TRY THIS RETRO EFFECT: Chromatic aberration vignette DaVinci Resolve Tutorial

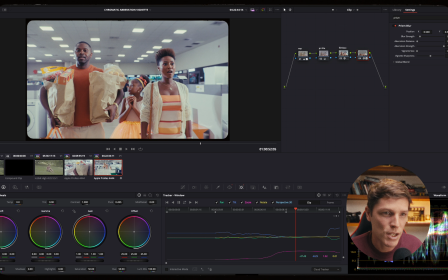You then stack another power window with an exposure adjustment. Little things, like I like to do a variety of little things like this in grades to sort of draw the viewer's eye. And then I just really love how this feels on the edge of frame.
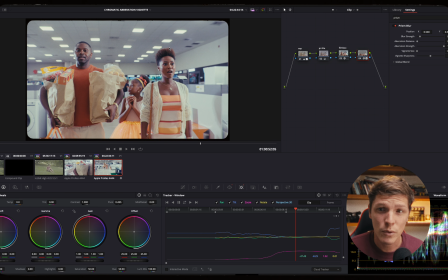It just kind of like gives a little bit more character to the lens. If you shot on a really sharp camera with sharp lenses, it just sort of adds a little something to it.
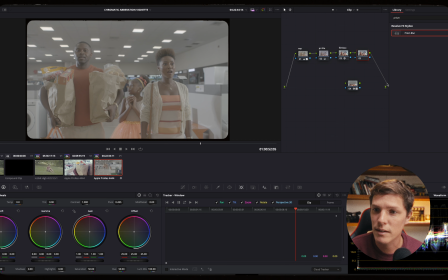I quite like it, and I've been using it quite a bit in recent jobs since I decided to try it out. Okay, so that's the Prism Blur version, and now I'm going to show you a different version. So what I could do is I'll pop this out, and we'll create another serial node,
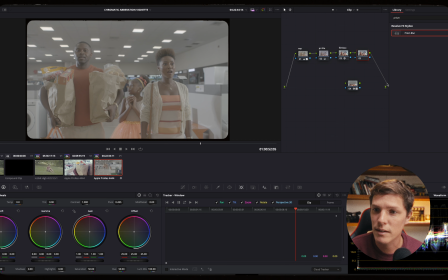or option S, and drag this green thing here to the end of the time, right? So now we have, we have the node connected back to the, everything connects back, right?
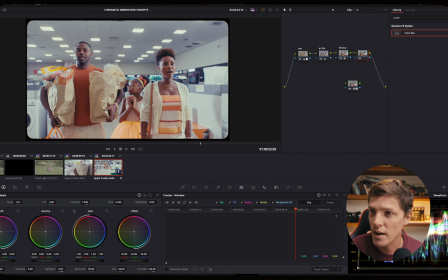So option
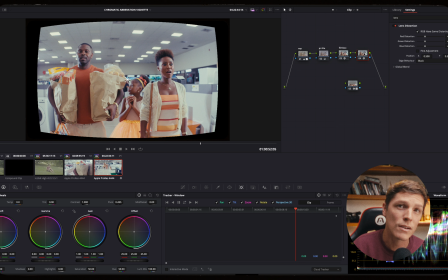Option S, new node, new serial node again, connect back to here, get back a grade, right?
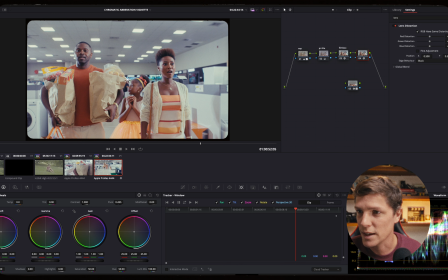And now in the effects tab, you're gonna search lens distortion, and you're gonna grab that on. Now immediately you're gonna see that it like warps the whole image. Not too fair.
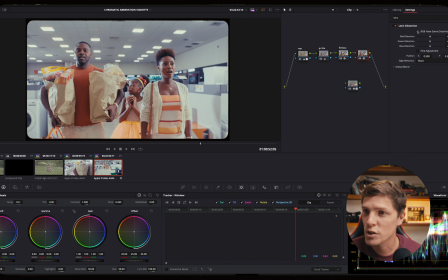Just drag this right here up until it sort of sets in place, right? I'm sure you could like dial it exactly, but sort of there. And now what you do is you uncheck the RGB, have same distortions,
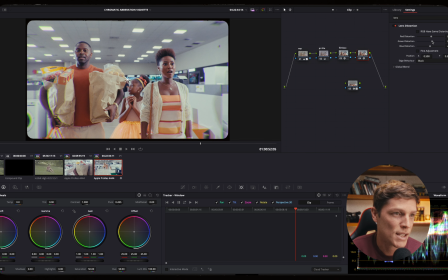and now you could actually just, I mean, you could go really far, but you can manually sort of slide, you know,
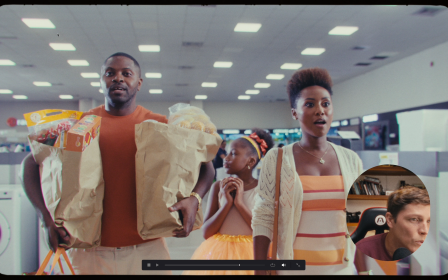the red distortion, the green distortion, and the blue distortion where you want it to be, right? So you could kind of really dial in this effect with which color you want to be most prominent in it, whether it's yellow and blue, or the sort of cyan, sorry, the green and magenta,
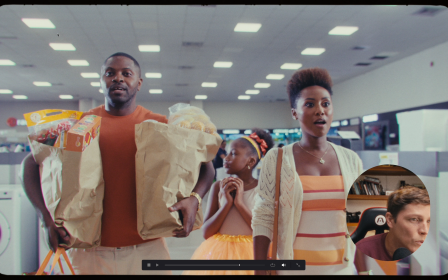or the cyan and red kind of look, right? So let's just say there for now. Maybe pull this back a touch.
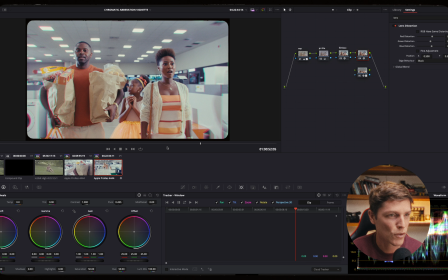And so again, you see it's happening all on the red here and on the blue. And so we kind of have that effect dialed in. So let's toggle this on and off so you can see this is, well, in this version, let's
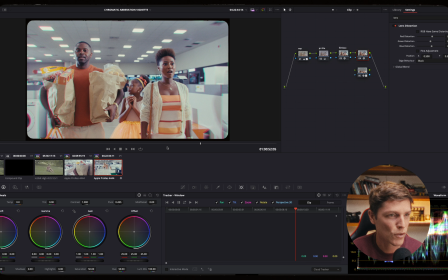push it a little bit for the sake of YouTube, and let's push it a lot. Yeah, so on and off, that's the, right? And as I said, you could also, if you wanted to adjust this mask, you could here somewhere.
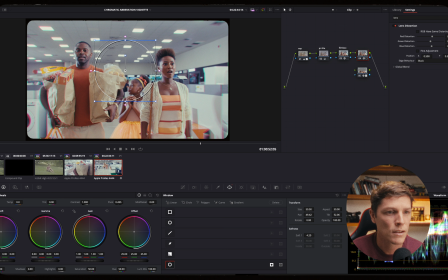Oh right, I didn't power window. Right, so all right, so guys, so you've gotten your effect more or less, you've gotten your aberration, and again, same thing. You're gonna click here on your mask tool, hit the circle mask,
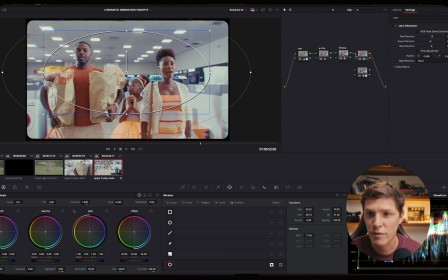invert the circle, and pull it over your characters or wherever you desire, or wherever you want to have not affected. Soften it out a bit, right? And there you go.
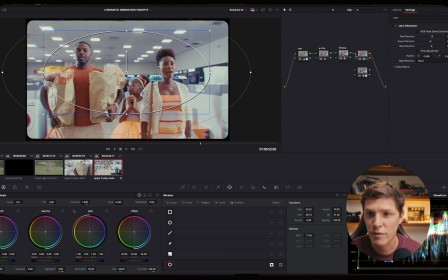You have your characters are clean, but just on the outside of them, you have this really nice
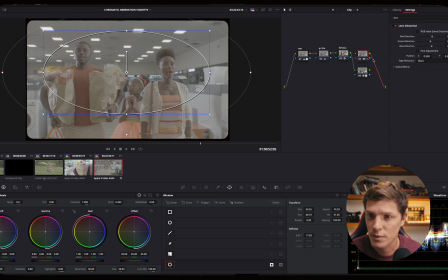aberration happening, and I think it adds a whole lot to the effect. And yeah, it adds a lot to the image. So you could toggle that on and off, or you could see this is the first version. Oops, delete that. So Prism blur, right? Prism blur in all of its subtle. Oh, it's very subtle. Hold on. Wait, no, I don't know. Yeah, you see it. It's just sort of pulling and warping the edges of the frame, right? So yeah, those are the two chromatic aberration vignette sort of techniques that I've been using on a bunch of my projects recently. Give it a try. Let me know if you think it's useful. Yeah, try it out on the next video.